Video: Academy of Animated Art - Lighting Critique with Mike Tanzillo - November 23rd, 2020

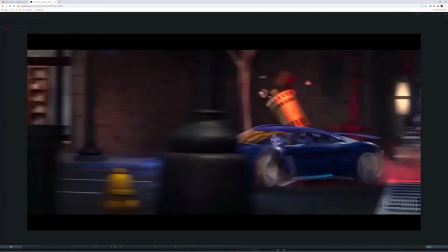8:09 So yeah, it's done much more like a live action set than
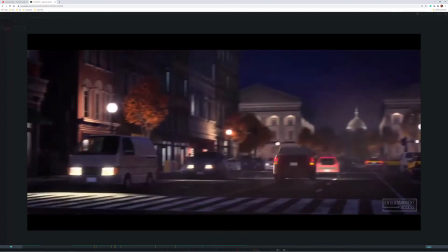8:15 you would ever need to take into consideration, or than you would ever think would be the case.
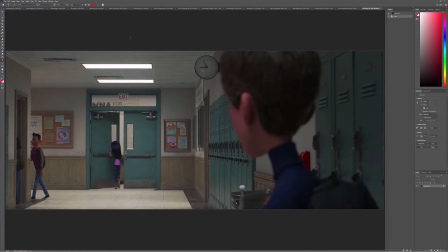8:22 Okay, so there's that one. Hopping over into another question here from Adrian. So the question came up about how would you light a scene like this, like a hallway scene.
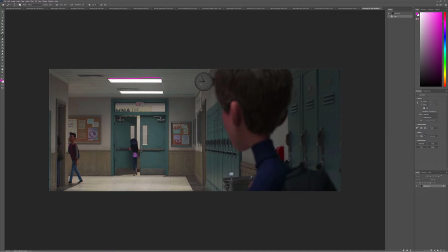8:34 And so you've got these overhead panels of light. Like, these are our light sources, right? And from a technical standpoint, what you want to do is, like, you want these to be, like, see how they're kind of glowy?
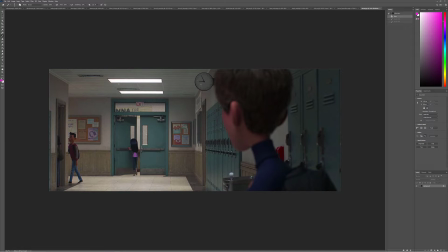8:51 That's going to be done more in the materials and in the comp to kind of create that look. So, because you want to separate what the lights look like from what the lights are doing. So in this case, the lights look glowy, and they look bright, and they look like there's a light source back behind them.
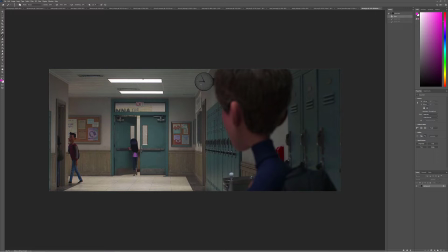9:06 That can be done through emission. Sometimes you want to use a mesh light, but those can get kind of noisy. So I like to use just a little bit of internal glow on the shader itself to kind of get that, and then boost that in the comp. So that's step one.
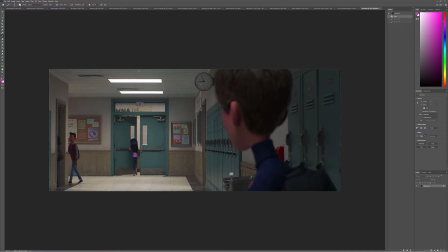9:23 Step two is how these lights are affecting the scene, because you can play with that, right? Like, even though the light looks like that, it could, like, these could be area lights that are this big, and they would create much smaller pockets of light, allowing the characters to pass through light and shadow.
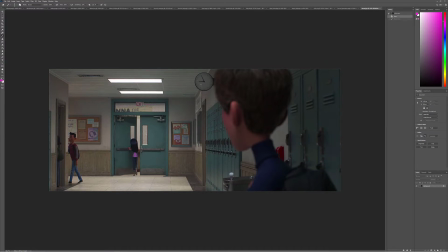9:41 Or they can be like, like one light that's that big that creates a very large, soft, diffuse look to the scene. And that's going to create something that's a little more ho-hum, a little more mundane, a little less exciting.
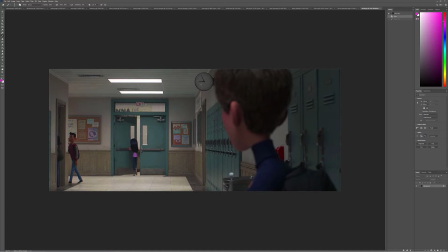9:58 So in this particular case, she's just sad that this boy didn't recognize her. And so for that, they didn't, it's not a chase sequence. She doesn't need to go into light and shadow. So you can see that all the lights are very soft. So my guess is there's probably some area lights up here that are pretty big,
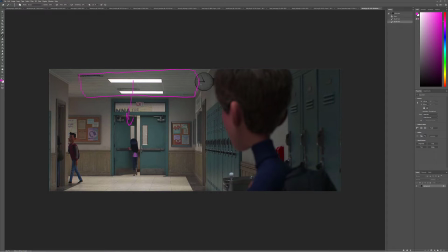10:18 that are shining down and creating like some subtle light to shadow differences. But like, look at the ground here. There's a little bit of light that creeps in here, but the difference between the light color and the shadow color is very, very, very subtle.
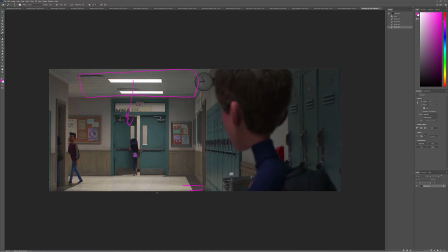10:33 It's all about just kind of, creating that soft lighting effect that's not too dynamic. So my determination for you and my advice to you is, if you're going to be doing some lighting like this, is to pay attention to those two things.
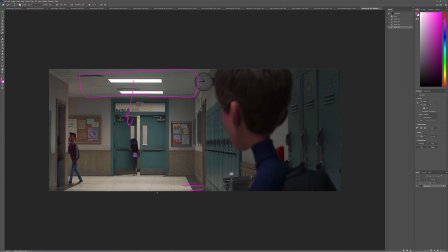10:49 Number one, how you want the lights to look, and two, how you want the lights to behave in the scene, and what kind of emotional reaction you're trying to get from the audience there.
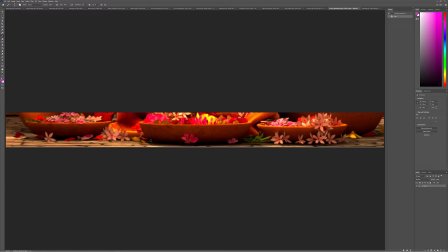10:58 Okay, question 3 comes from Forrest, and Forrest wants to know, you've got these kind of like very dark elements down here, and how to get rid of those. Excellent question. So the number one thing that I always say in these situations is
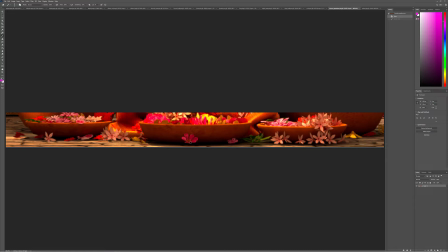11:14 to take a look at your raw renders and see if there is value in the raw render. And if there is, you've got some room to work with, because that means that what's getting very dark there is actually being done in the composite, right?
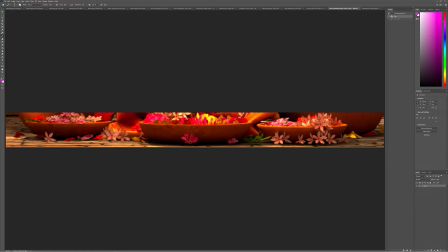11:27 Like, it's either adding some ambient occlusion, or it's just some color tweaks or something that's creating the additional darkening. That's step 1. So that being said, if you're like, okay, I checked that and my actual raw renders, it looks this dark.
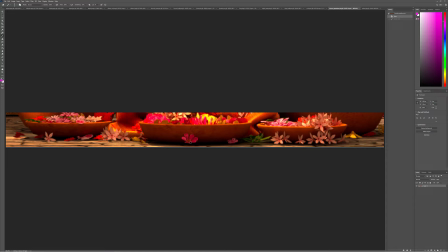11:44 Okay, then you're on to the next step. Next step is, how do you brighten that up? You can create lights that are underneath the floor that ignore the ground plane, that kind of come up here.
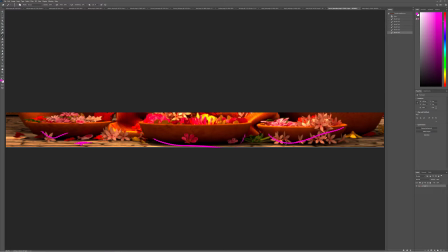11:56 And you can do that as a spotlight or an area light or whatever you choose. And kind of hit some more bounce light up underneath there that'll simulate more light coming into this region. That's one way to do it. Another way you can do it is you can...
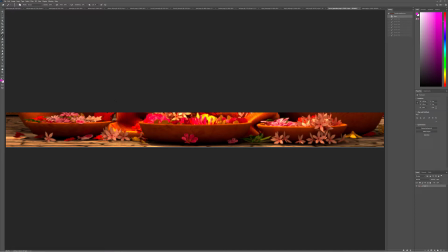12:12 So ambient occlusion is also often used for contact shadow, right?